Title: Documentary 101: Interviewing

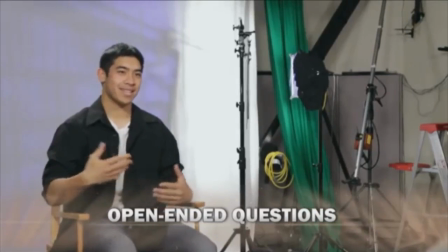8:24 You're on top of the whole ocean. That's what it feels like to me, like I'm part of this whole ecosystem.
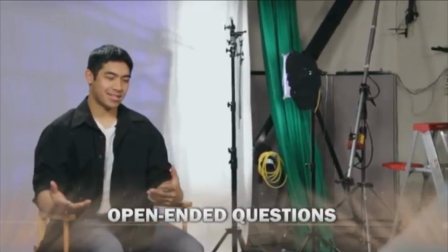8:31 How long have you been surfing? For about 10, 13 years, whatever it's been.
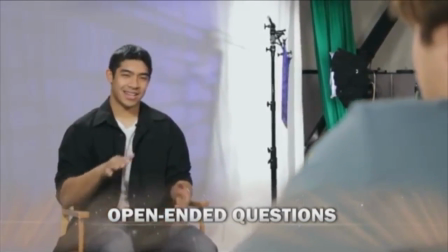8:37 Like, my aunt gave me a shortboard when I was young, and so I just started skimming waves, and I just fell in love with floating on top of the water.
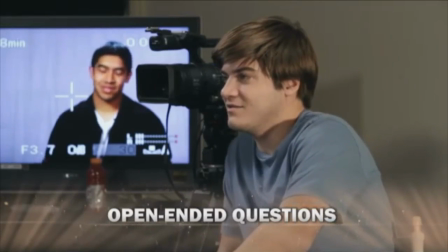8:46 What would you do if you weren't surfing? Dude, like, surfing's life.
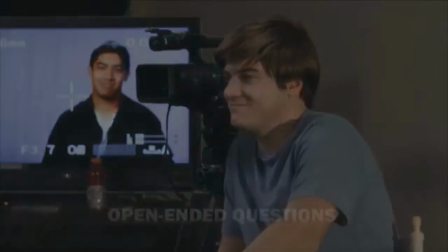8:53 If I didn't have this, I wouldn't have life.
In order to be sure you get what you need, it's a good idea to write out a question list. This list should be written in a logical order that eases your talent into the topic you want them to discuss. Ask the most benign and simple questions first. Then, once you've built some rapport with them, gradually ask more complex questions until you come to the heart of what you want them to say. Here's an example of that method in action.
Hi, how you doing?
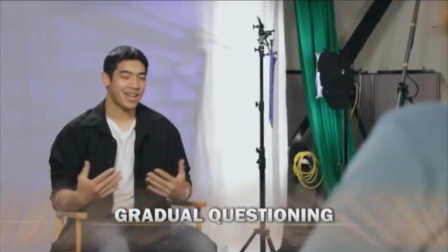9:21 What have you been up to lately? You know, I've just been enjoying my trip up in Northern Cali.
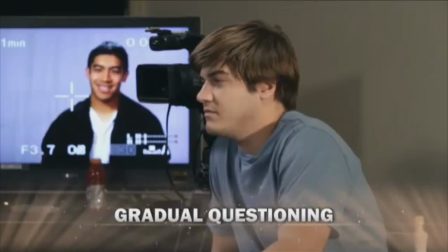9:26 Like, normally I stick to the beach, but it's been cool to get some sun like this.
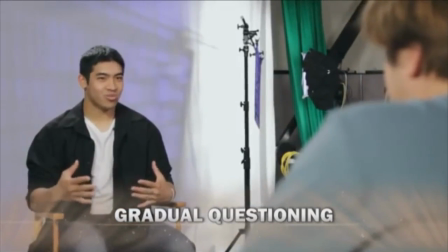9:33 Why do you enjoy surfing so much? Oh, you know, surfing on top of the waves is awesome because you're the master of the ocean and
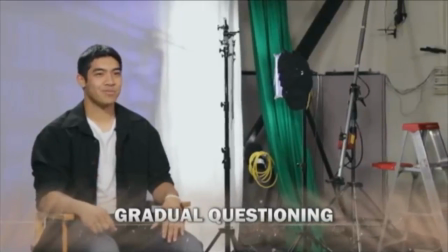9:44 you're really over all the creatures in the sea. It's really cool. I'm sure surfing has its dangers.
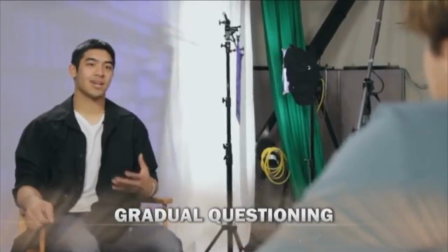9:50 What kinds of things have you seen? Yeah, so, like,
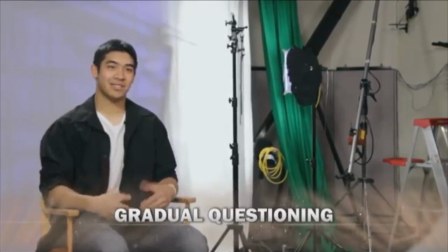9:54 there's always a chance of jellyfish getting out there and stinging you, and that can numb up, like, a whole leg at a time.
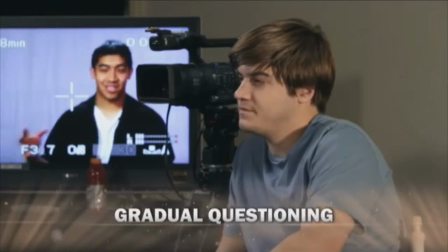10:01 But the real danger are the sharks, man, because you get in their territory,
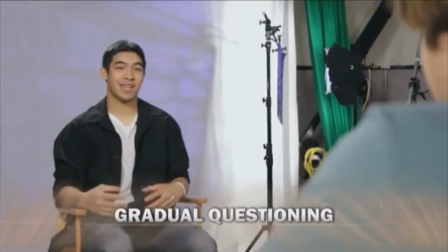10:06 you know, drop a little scent of blood, and they're on top of you. Like my buddy Evan, he had to deal with one the other day.
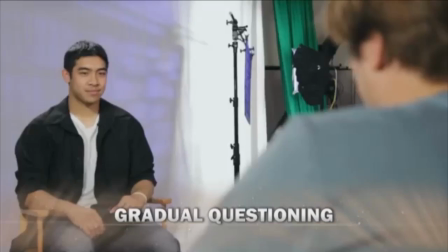10:14 So, what were your first thoughts when you saw your friend getting attacked?
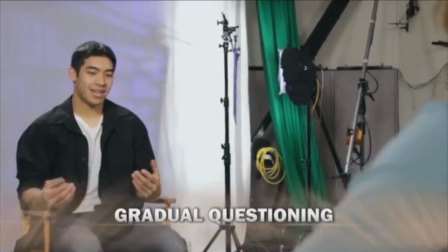10:18 Oh man, when Evan was there, I was like, I don't want to be right where he is.
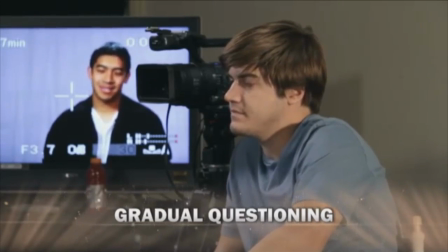10:23 Like, no one wants to be there, man. But it's just like, just as a big reminder,
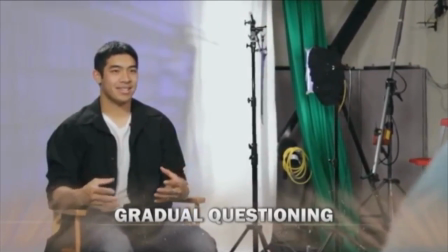10:30 check to reality, to know that there's that other balance of power out there in the ocean.
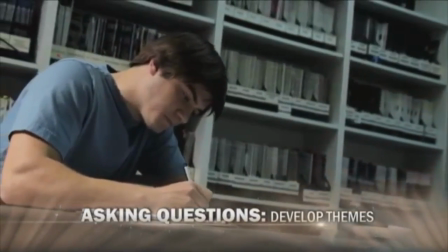10:36 You just got to respect it.
It's also good to develop 3 or 4 themes for your subject to touch on, and write a few questions down for each one.
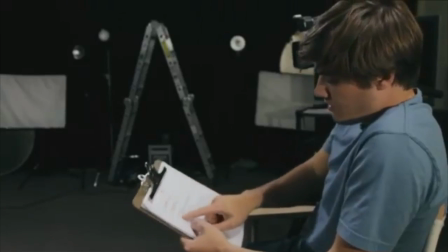10:43 Just don't get so enamored with your question list that you don't let yourself delve deeper into a subject's personal moment. Lastly, you'll want to end the interview by asking your subject if there's anything else they want to say or didn't feel was adequately covered. This will sometimes provide a very powerful or personal response that can greatly enhance your documentary. As important as asking the right questions is, listening can be just as important. An interview should be a two-way conversation, so interviewers should feel free to respond to what a subject is saying. This can keep the energy level of your subject high and can lead to a more natural-sounding interview.
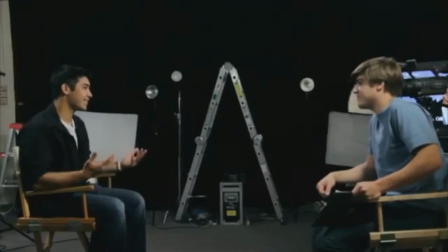11:16 Of course, not all feedback is verbal.
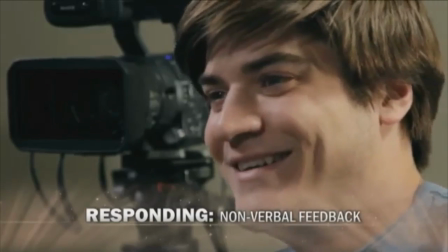11:19 Nonverbal feedback through eye contact, head nodding, smiles, and head gestures can help to elicit emotional responses as well. Also, make sure that you don't step on the toes of your subject. Wait for them to finish speaking before you ask another question. Werner Herzog, a famous documentarian, does this very well in many of his documentaries.
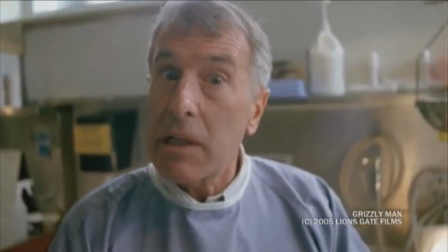11:37 Here's an example.
And with the bear. Ultimately, she stayed with the bear in the situation.
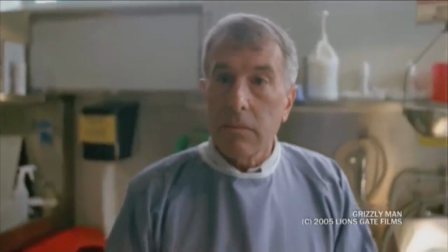Awkward silences like these encourage your subject to expand on their answer and let them determine the direction of the conversation. Now, interviews don't have to be a lot of work. In fact, with adequate preparation and the knowledge we've given, your documentary interview should be the most fun and relaxing part of your production.